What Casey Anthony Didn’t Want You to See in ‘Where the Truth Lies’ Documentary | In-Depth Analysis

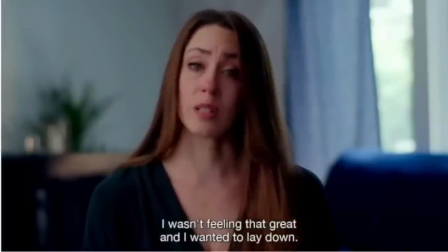I wasn't feeling that great. And I wanted to lay down. And I had her lay in bed with me.
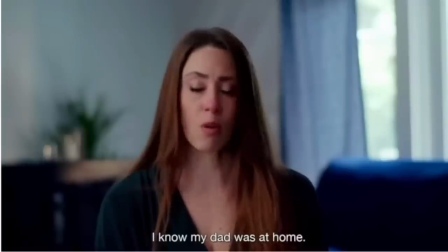I know my dad was at home.
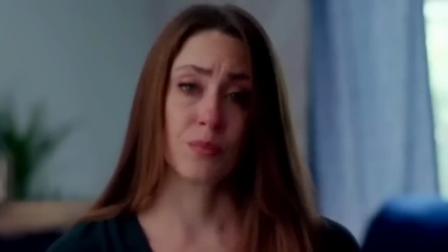The music's dominated by minor chords, paraphrasing Casey's presumed sad state of mind.
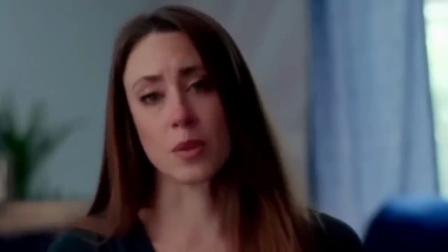She's seen in a medium shot. Medium shots don't allow us to see much of the background.
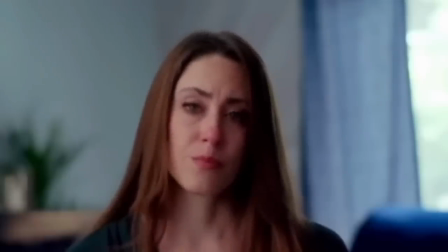And on top of that,
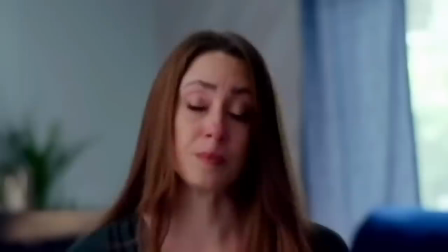the background's blurred. the function of blurred backgrounds is to bring full attention to the speaker's words or lines if we're being critical.
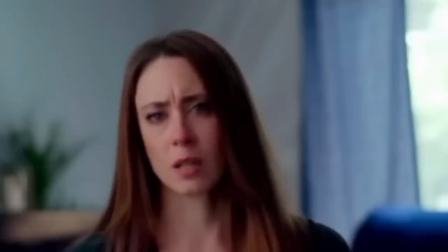As viewers we're aligned with Casey as if we're sitting across from her.
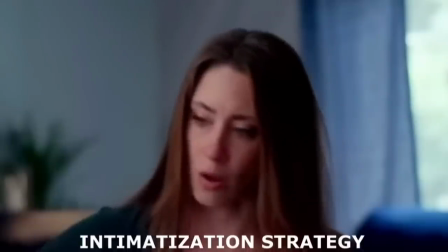This is an intimatization strategy making it look like a private confession
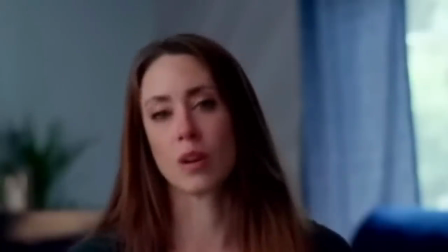as if she's confessing to us and telling us the absolute truth.
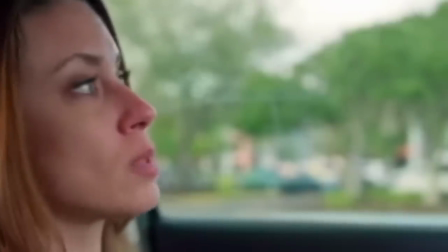These stylistic choices all underline that we're supposed to view Casey as the protagonist
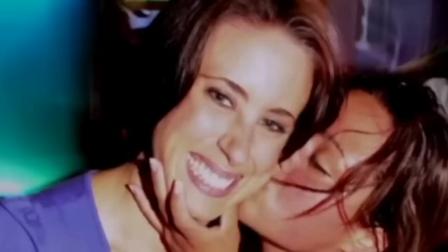the one who suffered and is still suffering however is Casey telling the truth now more than a decade after the fact there are several linguistic indicators that she isn't and I'm going to disclose these with principles from statement analysis if you watch until the end I hope and think that you'll find this information useful in your own lives when it comes to detecting deceptive language.
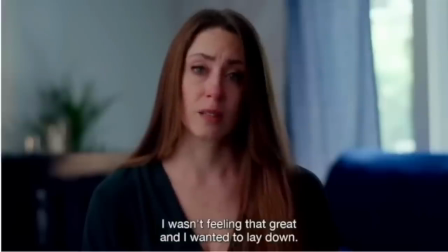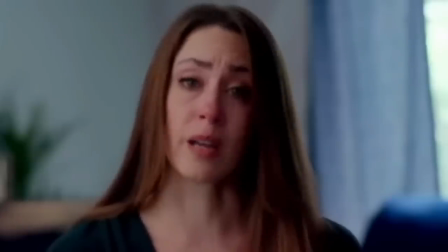Casey starts her narrative in past tense, so far so good. When people recall events, we expect them to use past tense because they're describing completed events. Present tense, on the other hand, is noted because it suggests that subjects rehearsing the story in their mind, as if the events aren't completed but are made up. Casey's about to shift to present tense. Investigators should be aware of this. Another thing investigators should take note of is lack of self-reference. Deceptive people minimize the usage of the personal pronoun I. They can minimize this usage in three ways they simply drop it and go straight to the verb they shift to the impersonal and generalizing pronoun you they
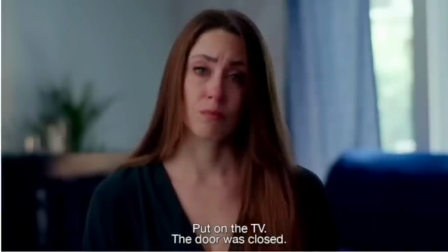use passive voice put on the tv the door was closed and i had her lay in bed with me we observe pronoun deletion as she goes straight to the verb put the
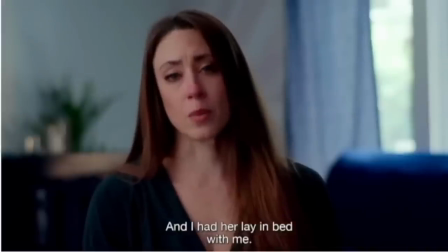grammatical construction i had her lay in bed with me is interesting as it doesn't ascribe agency to Kaylee, Casey's daughter. A sentence like, she lay in bed with me, would be an example of agency. Casey reuses this construction type in a moment. Let's keep it in mind.
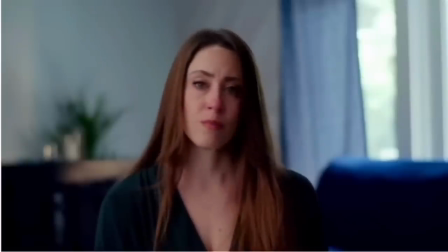I know my dad was at home.
Notice the perspective.
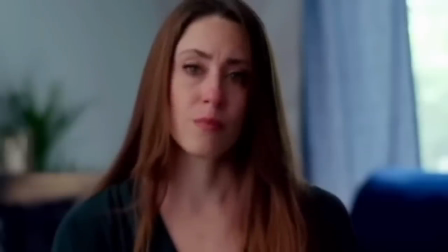She's describing completed events, allegedly, but with the verb know, as opposed to knew,
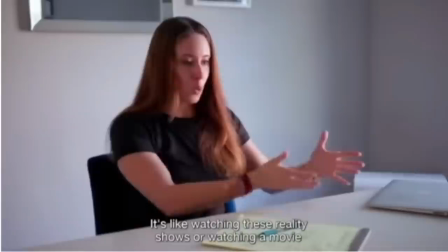she steps out of the narrative, because this verb refers to what she knows in the present, in the interview. This shows a high level of self-awareness, that she knows exactly what she wants the outcome of a narrative to be, to portray her father in a very negative light and thus shift blame. Every narrative is constructed by form and function elements.
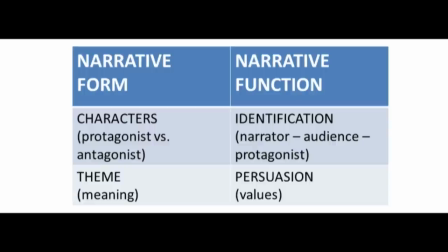The first form element is characters, that's the protagonist, Casey, and that's the antagonist, Casey's father. The second form element is theme.
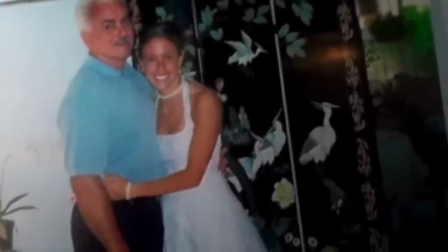Theme is the meaning of the narrative, in this case the themes two-fold, to show that Casey's the victim and to shift blame.
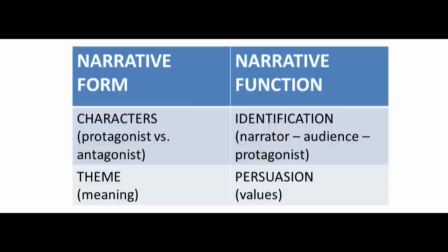These form elements serve two function elements, identification between the audience, the narrator, and the protagonist in the narrative. Casey's the narrator and protagonist. The final function category is persuasion.
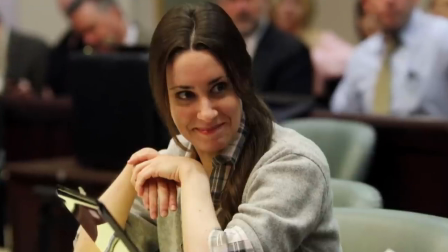This is where the narrator taps into certain values in order to get the audience to emote.
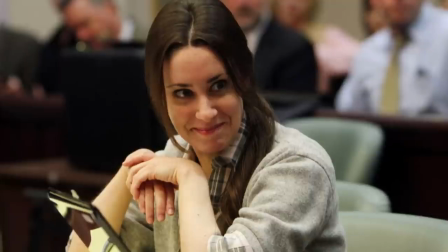Casey appeals to the audience's emotions and pity along the way.